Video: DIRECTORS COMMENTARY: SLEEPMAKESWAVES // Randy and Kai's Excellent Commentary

What's up, freaks? Welcome back to Randy and Kai's excellent commentary. What are we doing today, Kai? This time we're gonna take a look at our post-work series Delayed Cinema with the great band Sleep Makes Waves from Australia. We tried to create a really new look to visualize the music. And so yeah, we'll dive in and tell you a little bit more about how we came up with the style and what the day was like filming. So yeah, see you there. Let's do it. Done? Done.
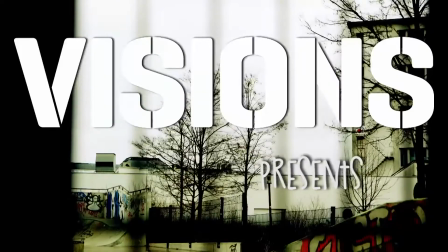And this series was brought to you by Visions magazine in Germany.
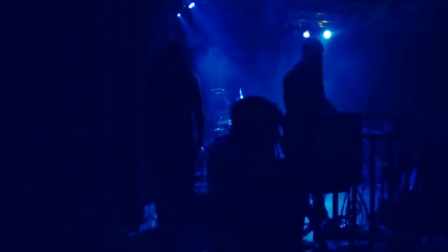They very much supported it and spread the word and wrote some nice articles to go along with the episodes.
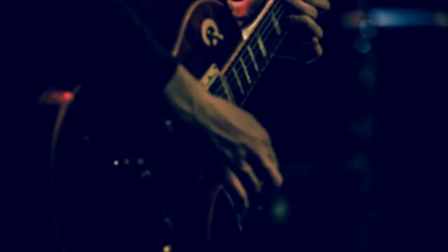And we've only done three of these so far. It was a bit of a limited series. But there will be something in the future.
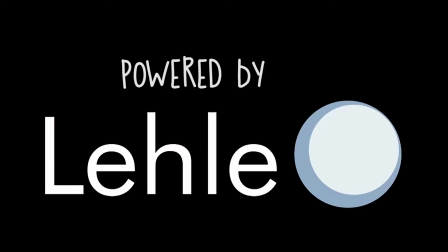This is a music style. We both love post-rock.
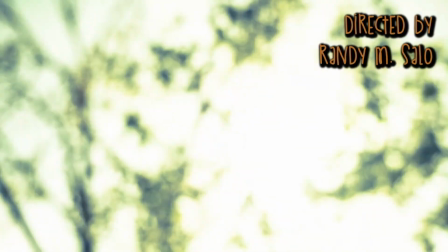And we also should mention Lele, who sponsored the series right away when he came up with the idea.
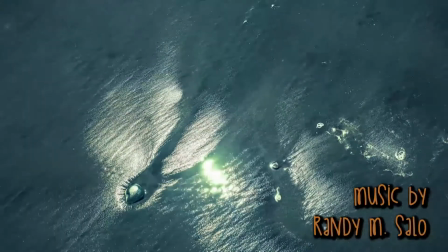Lele makes switchers, switcher pedals for guitar rigs and I guess other rigs as well.
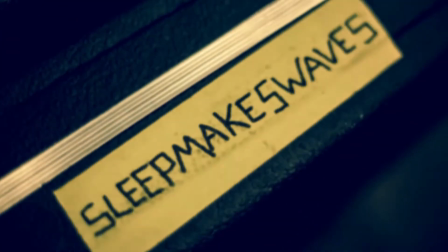Yeah and guitar pedals, the post-rock band who plays without guitar pedals has yet to come.
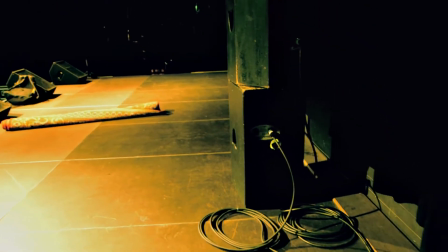Is not a post-rock. Is not a post-rock. You have to have like 30 minimum pedals on stage.
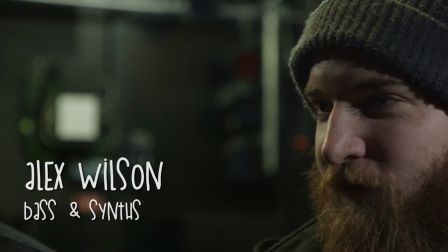Pedal porn, otherwise no chance.
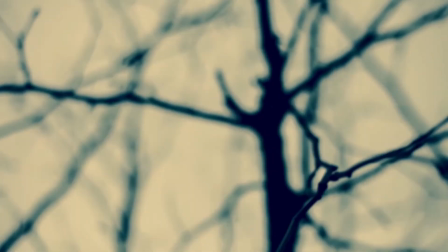So for this series we tried something different.
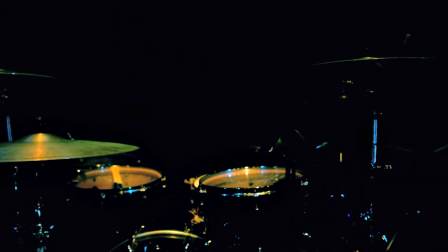The basic idea which also is in the title delayed cinema,
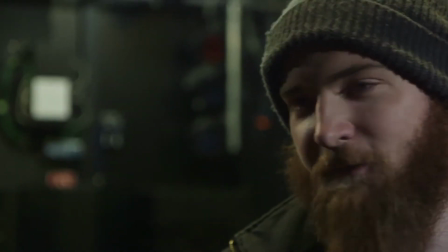which refers to the cinematic elements of the music but also of the use of a lot of reverb and delay effects in the music.
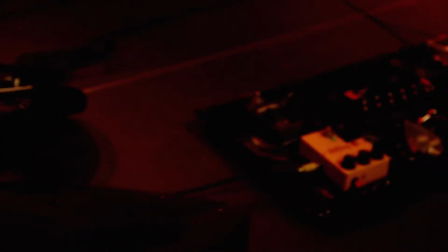To capture this atmosphere, we wanted to go extreme.
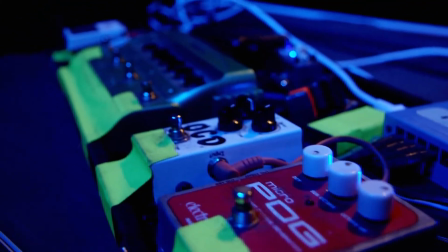So not only with the color correction, but also with the time itself.
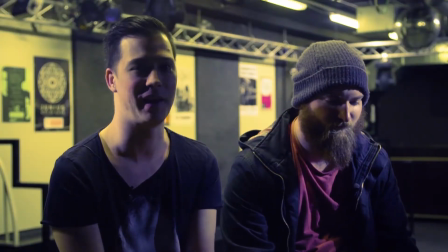So not only we have slow motion shots, we also did something with Photograph.
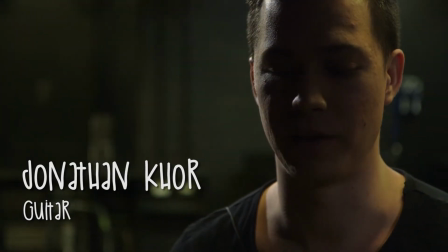Here, we also did something extreme. We didn't lie to him.
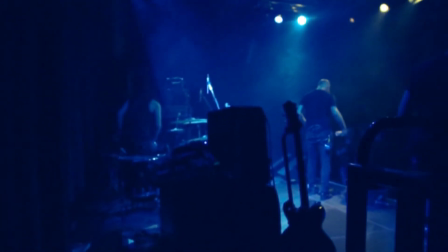Kid, if you're seeing this, I'm sorry. You look great.
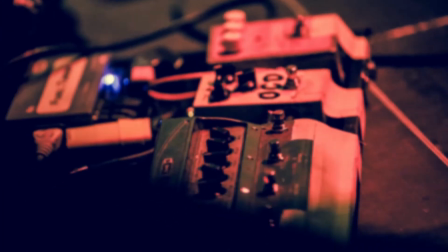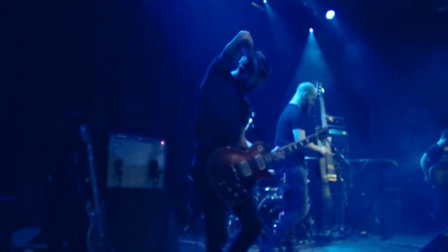So, back to the style. Here we see some slow-motion footage.
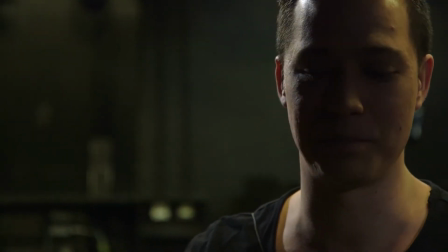I think this is the Sony A7S.
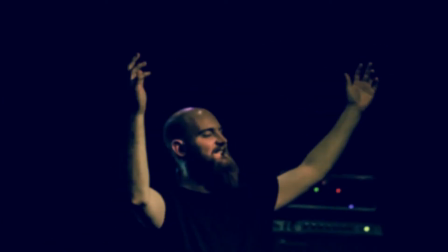And then in between we have this what we call the blurry bursts where we just
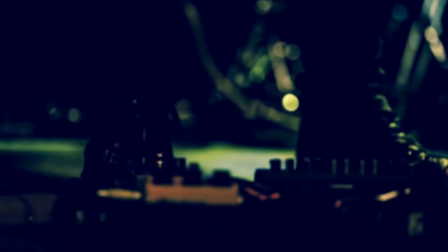use photographs and make burst photos and put them in between.
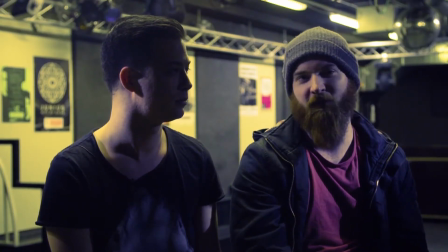And then play them back as a video so it looks kind of jumpy and I think the slow motion versus the
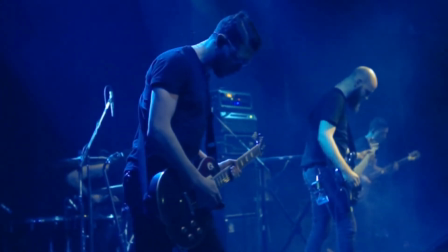photo burst was kind of a way to make a visual representation of what post-rock
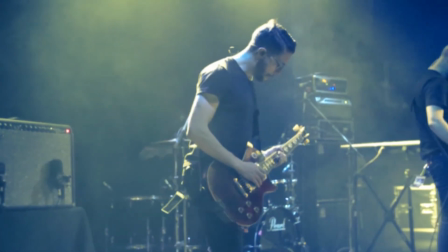often is where it goes from a very big dynamic range from heavy and fast
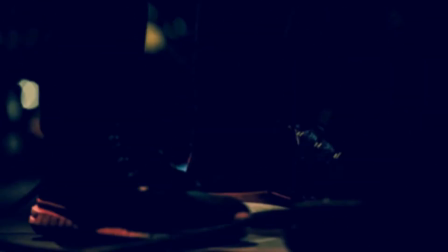and intense to also very quiet and peaceful. if it is absolutely silent.
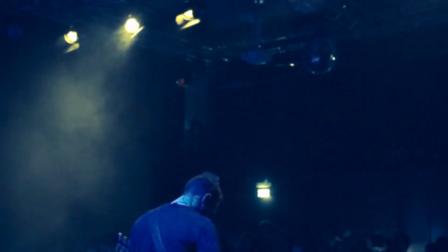Yeah, awesome drummer. Awesome live band, these guys really killed it.
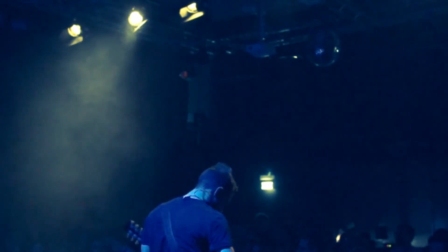This was really great and they also talked about very well how it is to feel,
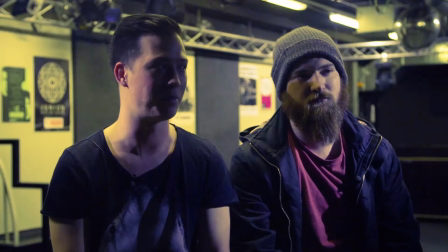what to feel when you're at the post or concert, which is very special.
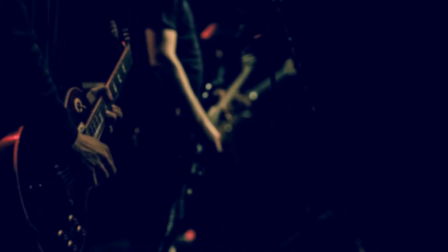That one term, such a big ranging term.